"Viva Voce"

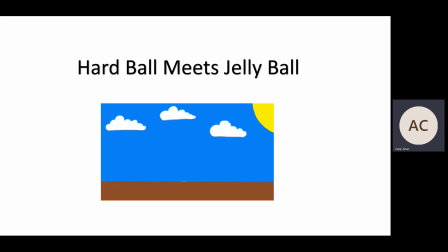Hardball Meets Jellyball, my first foray into animation, is a story of two balls of different properties and their interaction with each other. Like Tom and Jerry, Sylvester and Tweety, and Wiley and Roadrunner, Hardball Meets Jellyball is a cat and mouse story about the conflict that arises because of the characters' difference.
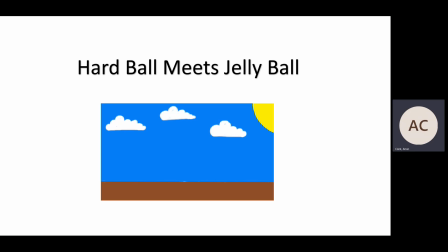To highlight the differences between them, I use solid drawing to really show the properties of the balls, focusing on how they would affect their movements. Because of its solid nature, the techniques I use to give life to Hardball vary greatly from that of Jellyball.
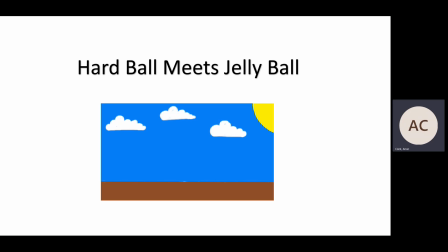Whereas Jellyball is obviously gelatinous, which allows for a great deal of squash and stretch, Hardball is very dense and weighty. So I had to consider the force behind its movement when timing and spacing, and I had to use anticipation to show the effort of building up speed to move. The techniques that best
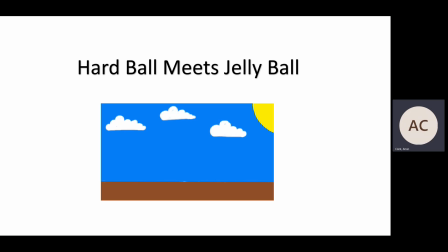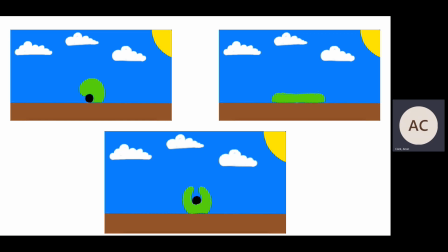best demonstrated on impact of hardball into jelly ball before being rejected and bounced back out of frame. To help visually aid the viewer, I chose to color the balls to cement the idea of their different properties, making hardball black like a classic bowling ball and jelly ball a slime green, giving it the likeness of flubber.
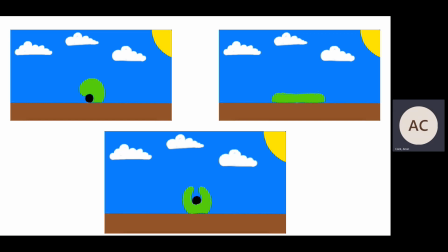In hardball meets jelly ball, I feel as though the differing properties of the balls is well communicated. In the exaggerated squash and stretch of jelly ball, it's easy to see its almost wet elasticity.
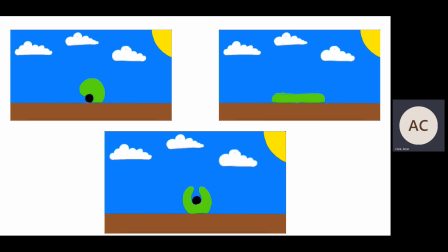However, it was fed back to me that due to the staging of the scene, I opted for a central center angle focusing on symmetry. It's not easy to read the intention of characters and therefore the wider narrative. On revisiting the scene,
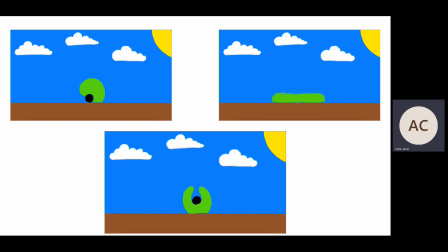I have chosen to perhaps move the jelly ball to the right to better focus on the hard ball movement and attempts to speed through its obstacle.